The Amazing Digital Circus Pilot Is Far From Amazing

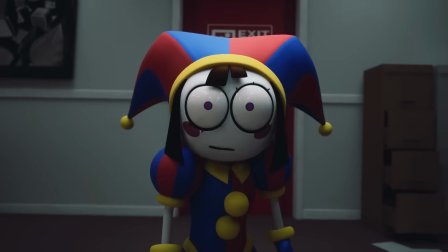That cinematography, accompanied by the ominous score in lighting during Pomni's near mental breakdown as her laughs turn into inhuman screeches
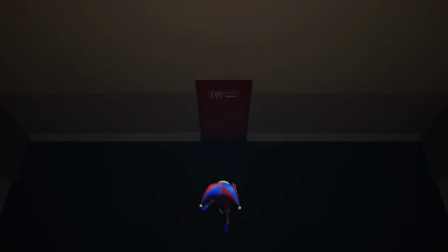and her face distorts is a scene that encapsulates the horror of psychological degradation in a way that Murder Drones,
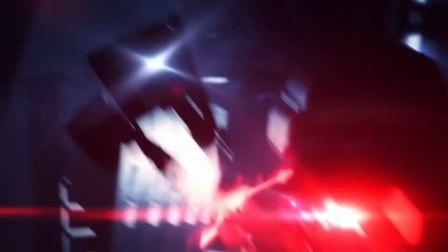a show that revolves around horror, has rarely ever come close to.
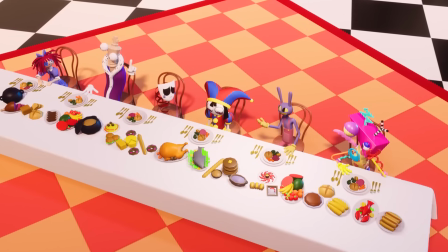Then there's the ending scene that once again uses creative camera work to highlight the hopelessness Pomni feels alongside the weight of the situation
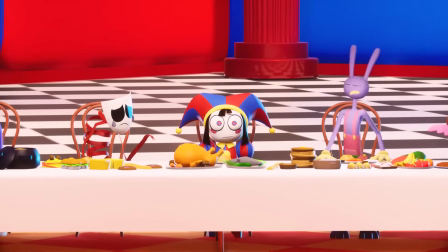finally hitting her without a word being said topped off with an orchestral version of the theme song that nearly gave me goosebumps.
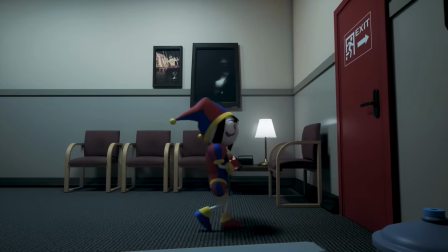moments like these showed how serious this show is about making sure to come off is more than just a silly internet cartoon and more of a production
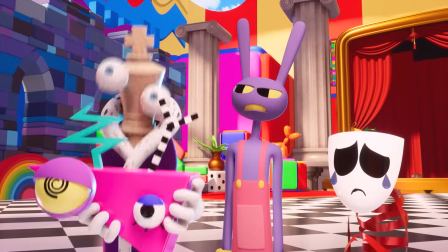with creative depth that leaves an impact on the viewer anyways we can dissect the scenes that make up the pilot all we want but this is
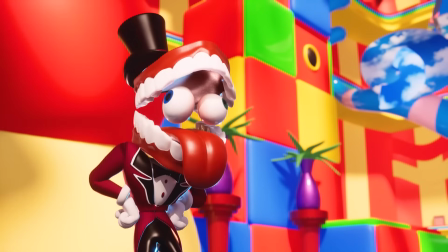still a comedy show so that is an important aspect of the pilot that shouldn't be overlooked this show has a
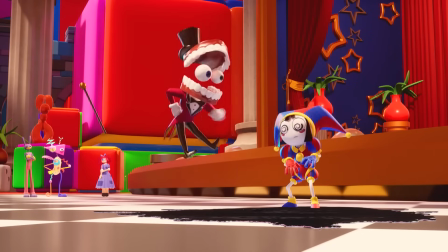very specific kind of humor that is reminiscent of the lol so random humor that I experienced in middle school.
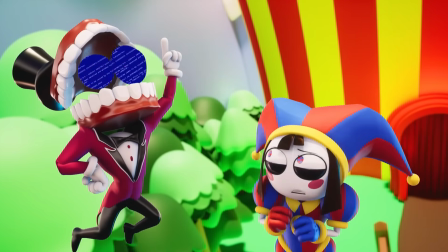The kind of humor where things just suddenly happen for no reason or a character says something that is completely unrelated to what's going on.
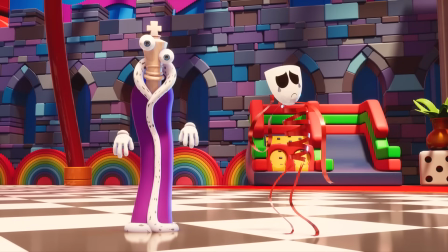It's not a bad thing. This kind of humor has its audience and garnered some laughs out of me from time to time.
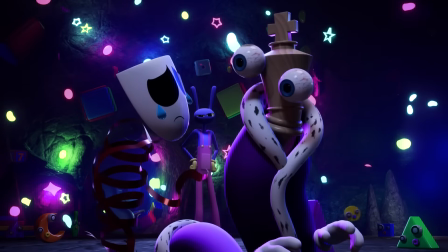The disorienting use of cutaways at random times is the kind of humor I would write if I made my own show, and I basically laughed at every bubble scene,
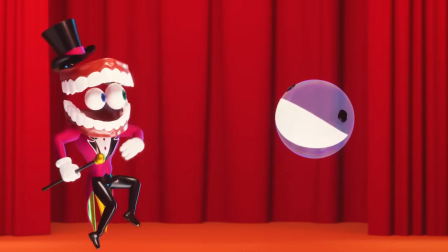but I could definitely see how this type of humor could be off-putting to certain viewers since it's not exactly witty or clever and
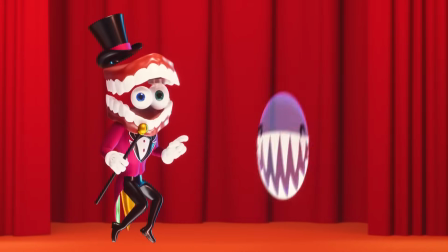at times can feel lazy.
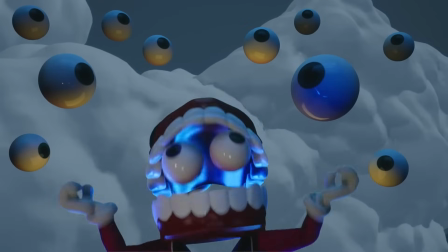There is also a reoccurring issue of the pacing of things being a little too slow at times and therefore feeling awkward.
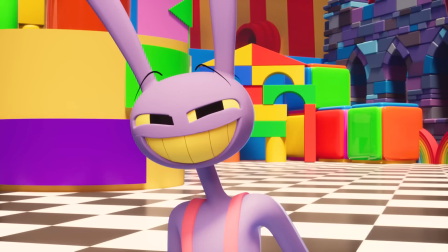It actually reminds me of the murder drones pilot where some scenes feel too drawn out and as a result some
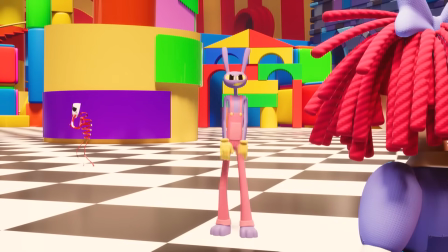jokes may not land or there are moments where the viewer is waiting for a scene to cut or for someone to say something,
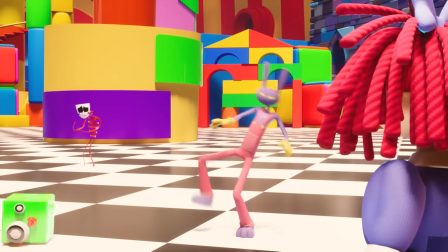and they don't, and it feels really weird.
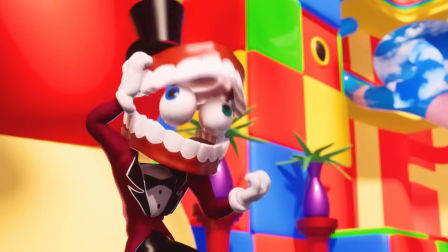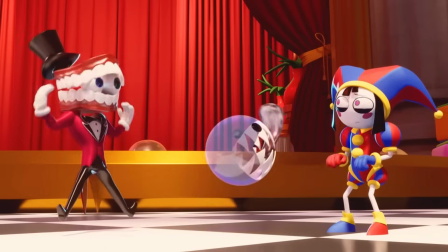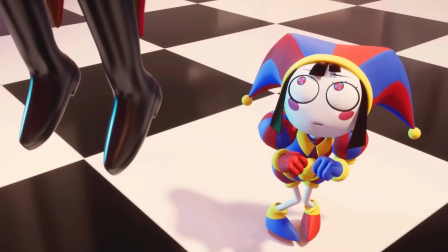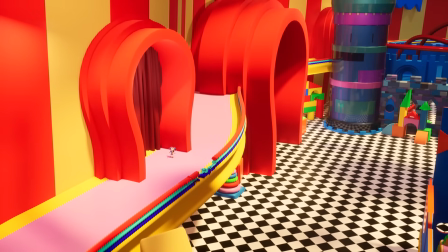This could be due to there at times being no background music which can serve the liminal ambiance,
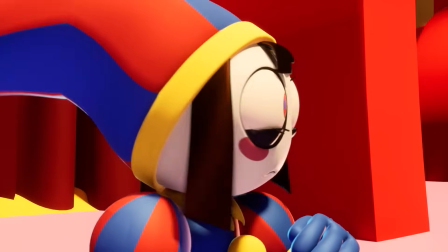but can also make moments feel even more awkward and drawn out.
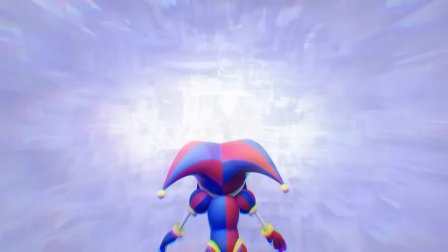The pacing is by no means bad, but I think maybe 3-5 minutes being cut out could have benefited the pilot a little bit.
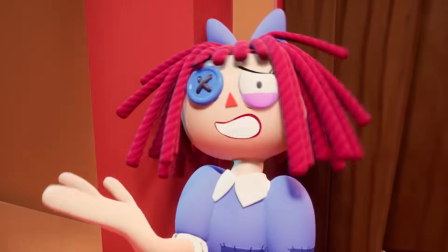Lastly, there's the main threat of the pilot, which is the abstraction.
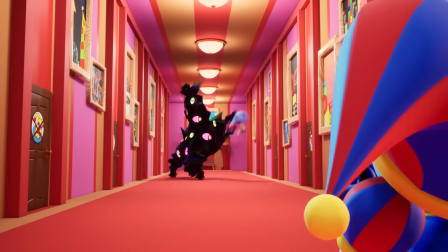I like when there's danger and intense moments in my pilots, and the abstraction served that purpose, when it was around.
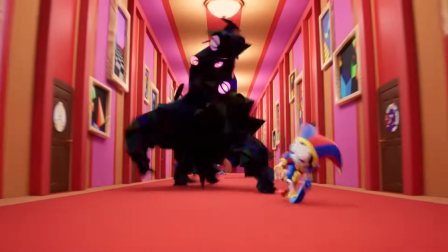It doesn't really get that much screen time, and when your cast is in this gigantic area far away from the abstraction,
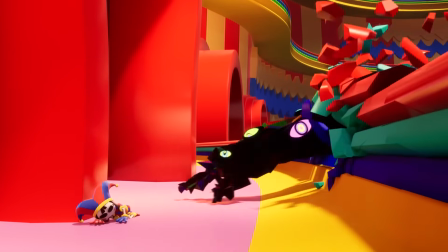they never really truly feel like they are in danger, which I would have liked to see,
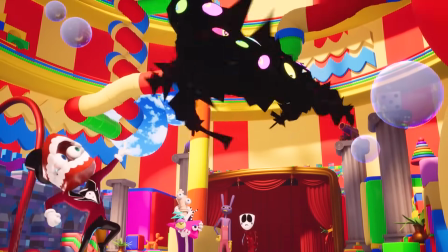but regardless I am glad that the abstraction does exist because without it the show would feel like it has no threats or consequences.
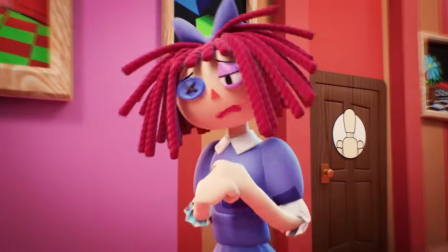The idea that the characters will have to battle with their own sanity unless they want to abstract has so much
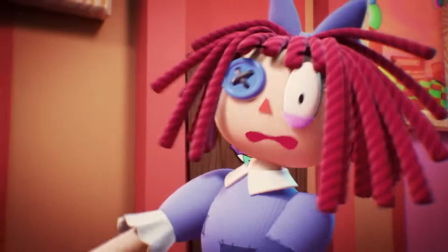potential to be a great ongoing side threat that gives the viewer a reason to care about what the characters are going through,
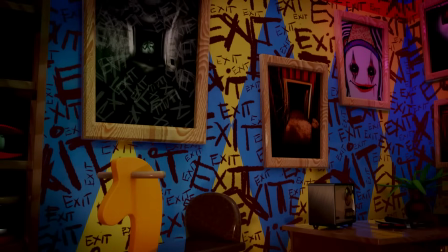and by showing what could happen to any character in the pilot it only further emphasizes this point,
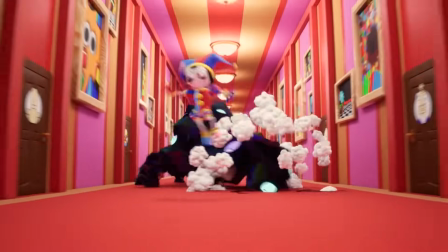making it go from something that could have been forgotten to something that the viewer and the characters will have to be wary of throughout the rest of the show.
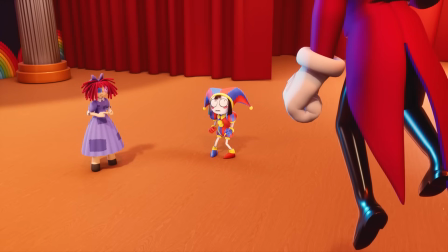So where does that leave us? Is this a negative or positive review?
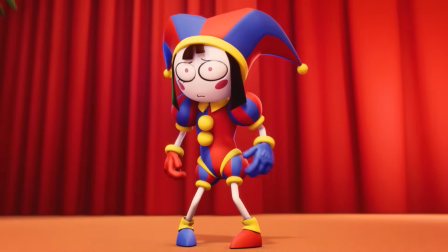Well, of all the reviews I have made on this channel, I don't think I have ever felt so mixed on a product.
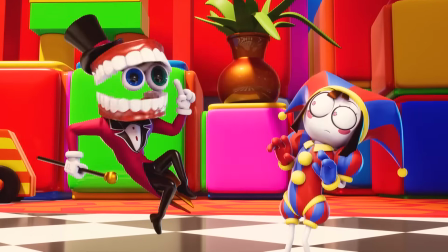This show's premise grants it nearly limitless potential.